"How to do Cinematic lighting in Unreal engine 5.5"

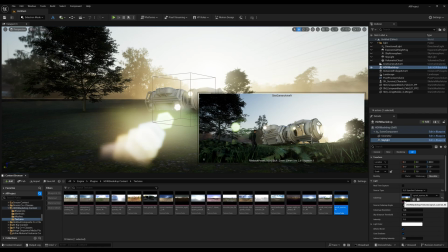[8:13]
So what happened when you use the secondary mode, that will control the shadow area. So what I'm going to share you, just turn this off, then suddenly see the shadows are changed, and once you select the specific cube map, the shadows are different.
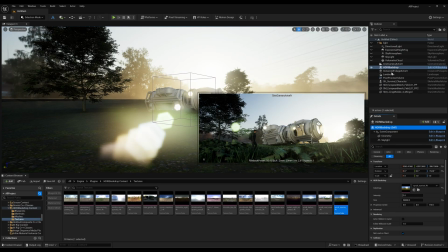[8:28]
So now first select your HDRI to make your scene more real. So select this HDRI backdrop, and let's find out what kind of HDRI will suit for the scene.
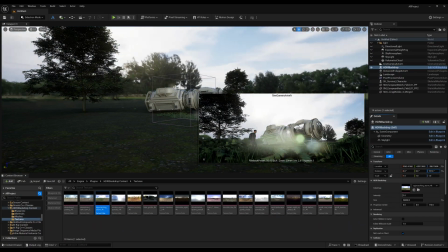[8:36]
So I'm going to use this HDRI because this HDRI have already a very decent level of background, so that this will cover my entire BG.
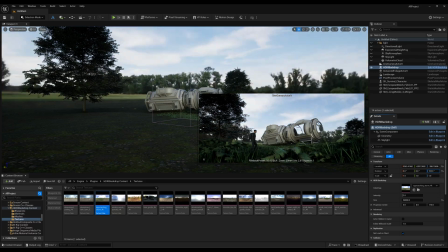[8:45]
It will not feel like it's suddenly this end. So we have also a very good amount of light source which is coming right from here.
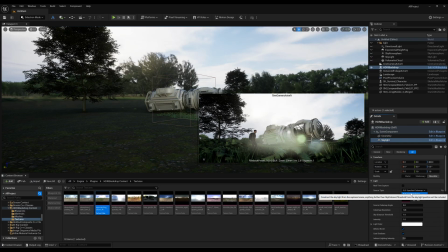[8:52]
So now the magic trick will come. Select the skylight, and I'll just disable this first so that the entire scene will lighten up in a normal way.
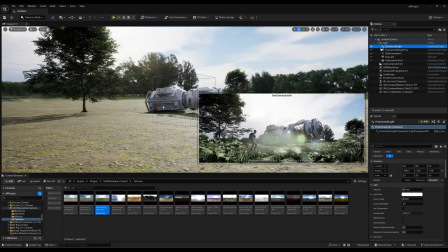[9:00]
Now just turn on the directional light over here, and suddenly you see the scene got completely changed. So first of all, I'm just jump back to my cine camera actor view, and once I select this directional light,
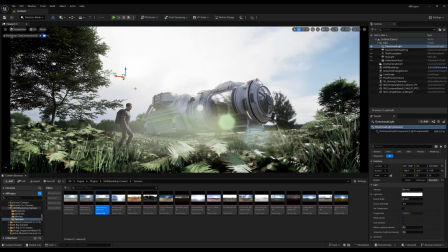[9:14]
if you see, the light directions are exactly same from the HDRI. So if you press Ctrl L, you can actually change the light direction, which can actually match with our scene. So let's select it and let's match the light directions, and okay, this looks perfect.
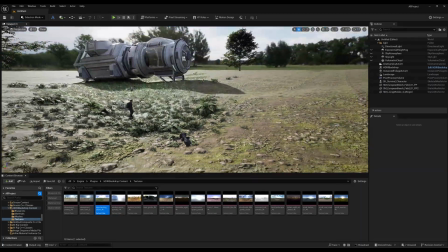[9:31]
Now after that, what I'm going to teach you, which is first simply select the directional light actor.
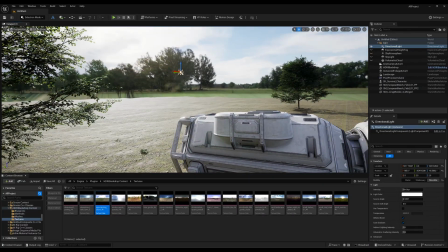[9:38]
So just press F. So this is directional light actor, and that light directions are coming exactly same from the HDRI light source, which is perfect.
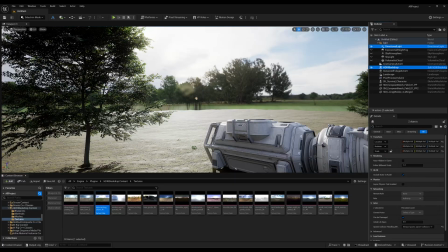[9:46]
Now select the directional light and select the HDRI backdrop, and now you can rotate both together.
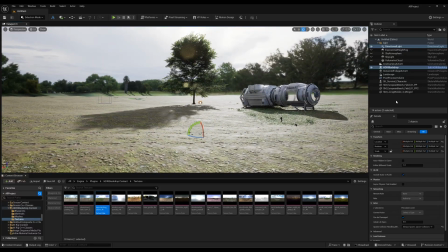[9:53]
How? Let me show you. So first of all, I'll just select the cine camera actor, pin it, and
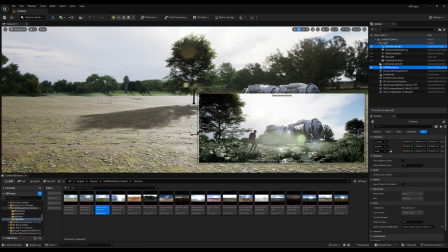[9:59]
again select the directional light, select the HDRI backdrop, and now look at the scene over here.
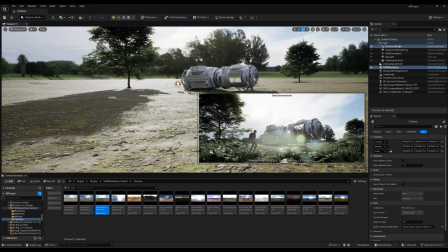[10:05]
And once you rotate, the entire light setups are changing together.
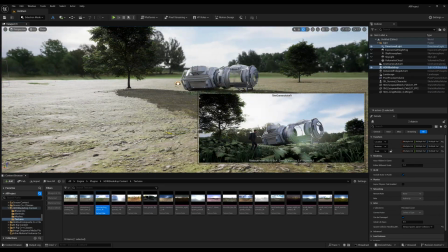[10:10]
It means HDRI light and directional light are moving together, and this will give you a very, very realistic light setup in your scene.
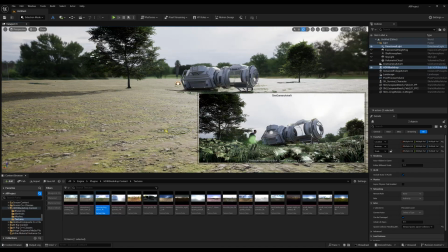[10:19]
Now, there's a fun fact and also a pro tip: do not place your sunlight directly in front of the camera.
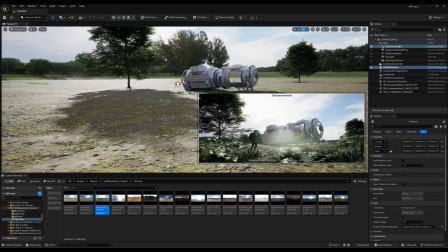[10:25]
Always put it in a 45 degree angle or on a different directional angle, but do not put it completely in front of your camera.
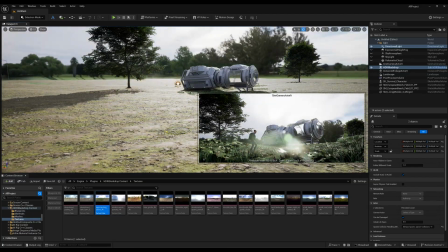[10:33]
So let's put it on, let's say, this direction, or let's say on this direction.
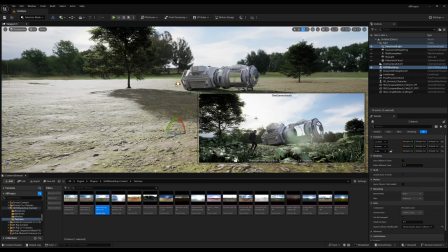[10:38]
So now if you notice, very good amount of light is coming up right from here. Now just turn on the exponential height and fog. Suddenly your scene got some depth, and if you want, you can modify the depth also, like 0.01 or let's say only 0.1. so this will give you a proper depth,
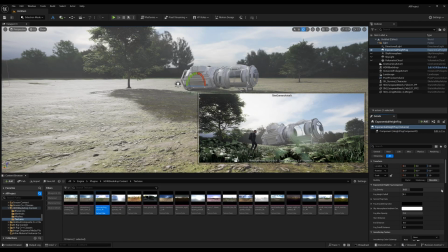[10:56]
but I don't think the scene need a proper depth because we have already good amount of depth over here. Now going down, you can find this called volumetric fog. You can simply increase or decrease the volumetric fog intensity, also the extraction scale.
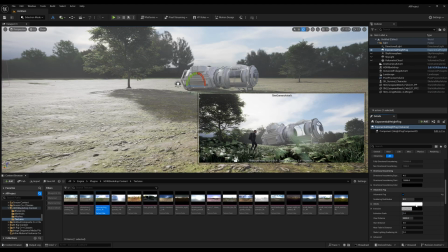[11:10]
So this will give you a proper cinematic shot. But in the albedo color, select this, click the dropper and just click the sky color,
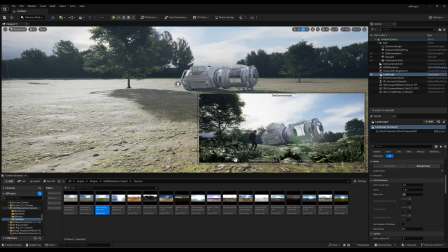[11:19]
so that the volumetric color are exactly same like the environmental color. Now in the post-process volume, going down, you can find this called vignette effect.
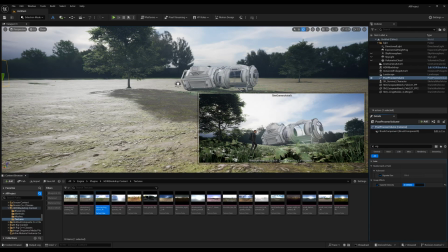[11:28]
Simply turn this both on, so that this will create some, you know, dark edges from this background.
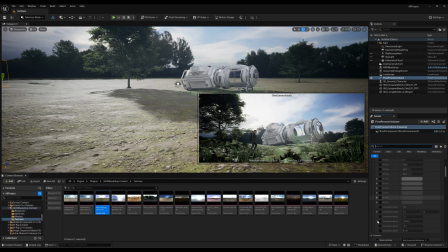[11:35]
This will create a very good of cinematic shots. Now going down, you can also find some color grading palettes as well, and also a lens flare. So simply turn this lens flare on, and also the color grading palette. So in the global, just increase the saturations to 1.2,
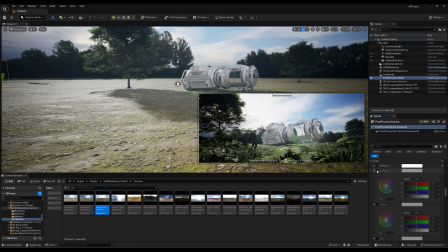[11:51]
and also in the contrast section, let's make it little cinematic. So just put it in different color grading mode. That looks perfect. And now just jump back to your cine camera actor, and this is your scene.
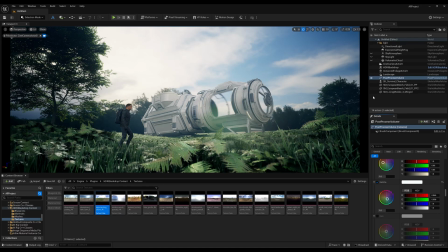[12:06]
So whenever you feel like you want to change your scene, something like that, you can simply select the directional light and HDRI light backdrop, and you can rotate it. So yes, that's it for today. I hope you really enjoyed this very short and simple HDRI and also side-by-side landscape creation video.